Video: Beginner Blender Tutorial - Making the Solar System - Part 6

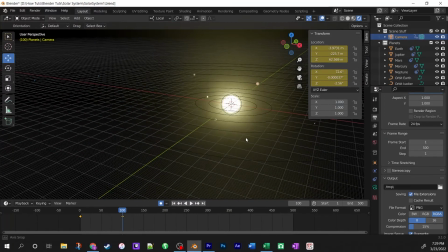Alright, so the next one we're going to skip over to frame 200,
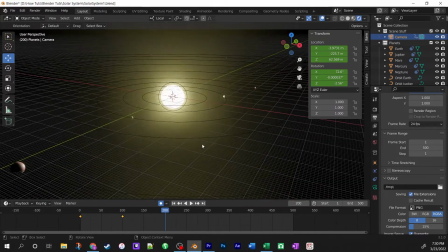alright, and we'll just continue moving the camera in closer.
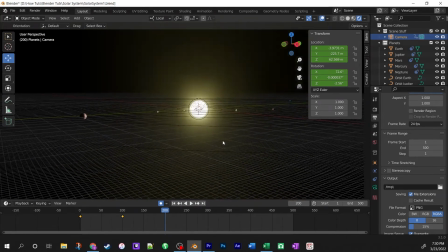so let's say we do something like this that's
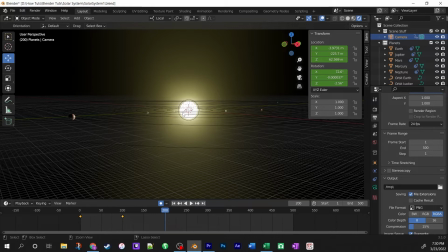pretty cool uh and then we'll do the ctrl alt zero to snap to it uh
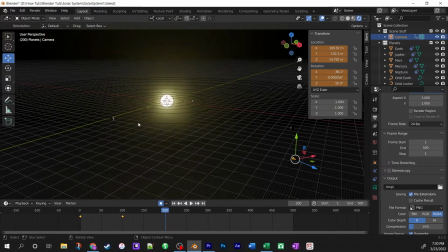let's actually bring it out a little farther so we can get jupiter in the shot so to do that we're going to do the uh little mouse button to rotate out of the camera view and then we're just going to use the the transform gizmo to pull it back so yeah make sure you're on local for
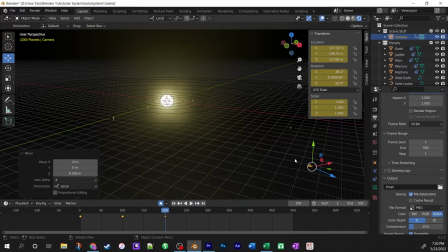the transform orientation when you're manipulating the camera just makes things a lot easier hitting zero on the keyboard of course snaps it back in we
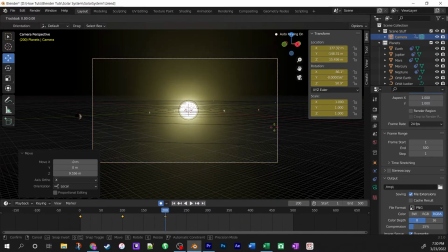still don't have jupiter in here so i'm just going to hit r twice to rotate and we're just going to rotate it a little bit and you know what i actually like having the sun at the center there let's not worry about Jupiter so much.
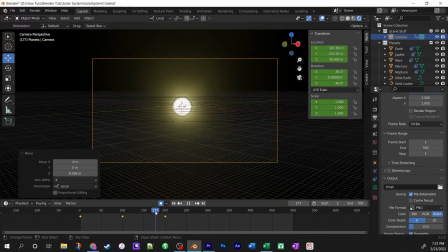We're going to get Jupiter crossing in front anyway. So that gives a... we should try... let's bring this down a little bit more so that we can try and get Jupiter crossing and eclipsing it. So what we want to do is we want to try to bring
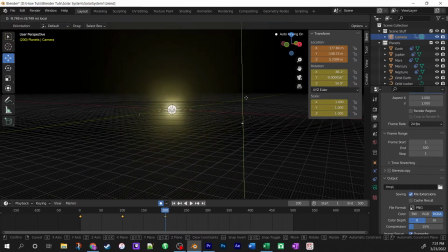the camera down a little bit I think so that it's more in the plane.
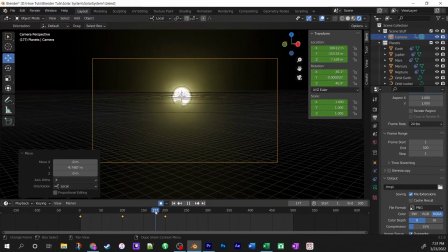Almost there. So what do we need to do to hit that?
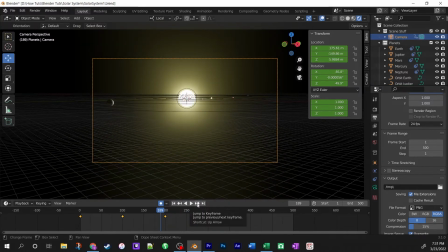These buttons here, this will let you skip to the next keyframe, so that's kind of cool.
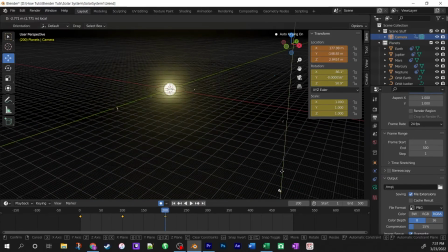I don't want to get too micro.
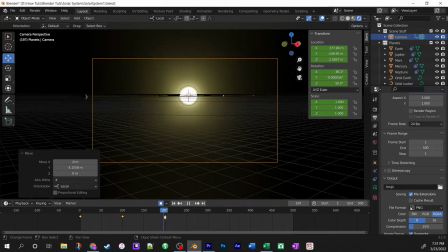Alright, there we go. Now let's just try to tilt up just a little bit and see if if we can keep that perspective, I think that'll work.
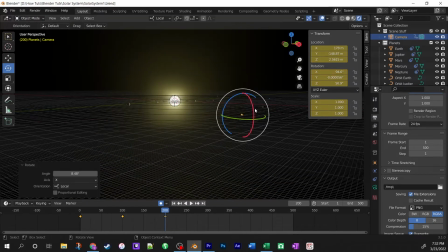Control Z is undo, it is your friend. Okay, here we go, I think this is gonna be just about perfect.
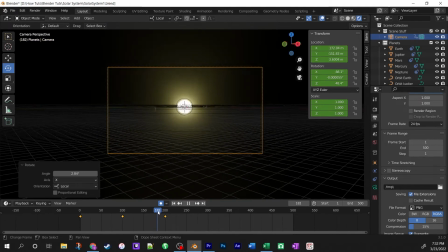Oh, we get Saturn coming through too, that's pretty cool. Actually, why don't we just move this keyframe to here, oops,
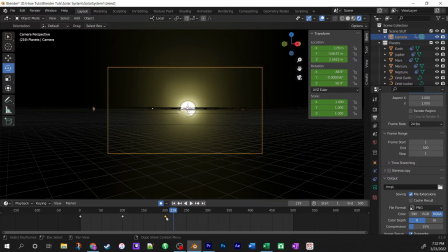click away to deselect, and then we're just gonna select this one keyframe here, And we're just going to move that up to here. So that's going to give us Saturn on that point. I think that's close enough to our 200 that we can live with that.
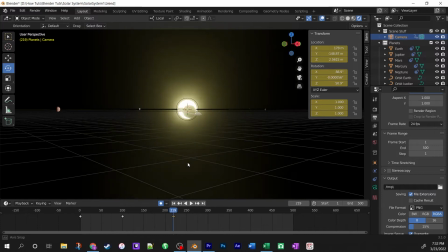So let's do Ctrl-Alt-Zero to map the camera to it.
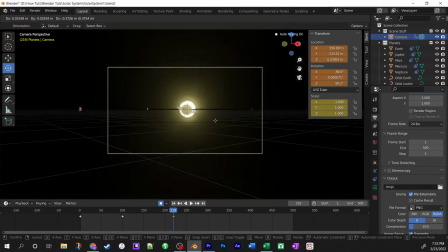Let's just grab the camera just a little bit and bring it down. Because I kind of want to just hit that sort of silhouette there.
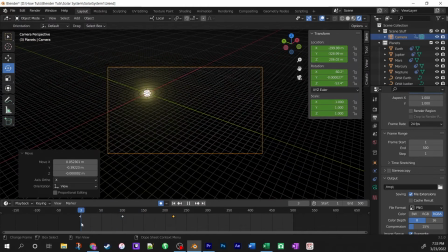All right, cool. so now let's see how this works let's see if this is going to work for us so here it's coming in
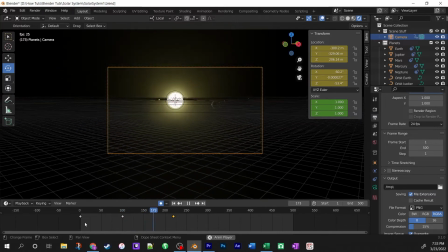looks cool pacing's good super swings around saturn
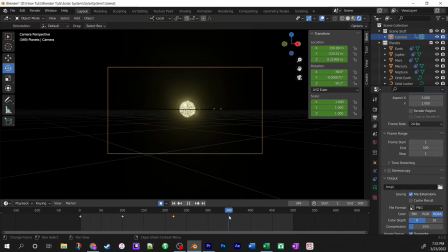eclipses the sun that's cool all right so let's now hop ahead to frame 350 and we'll have it sort of come
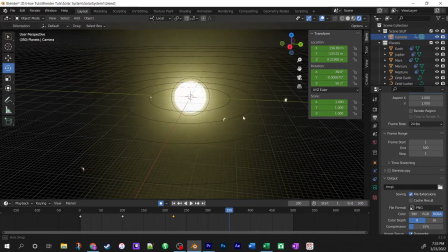out here and get a little bit closer to the inter-solar system, about like that let's say.
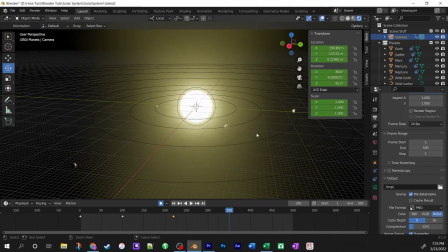Alright, because we want to have it see Earth a little bit. So again, Ctrl-Alt-0,
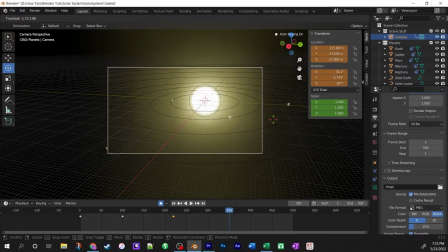snap to it, and we want to just do a little double R to rotate so that we can bring the Earth into view, just a little bit.
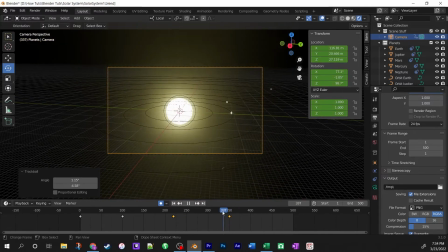So we have the Earth's orbit in view, and I think that's going to be good. so let's let's see where we're going
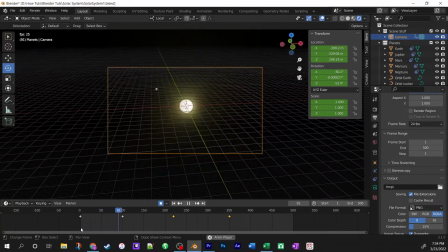here yeah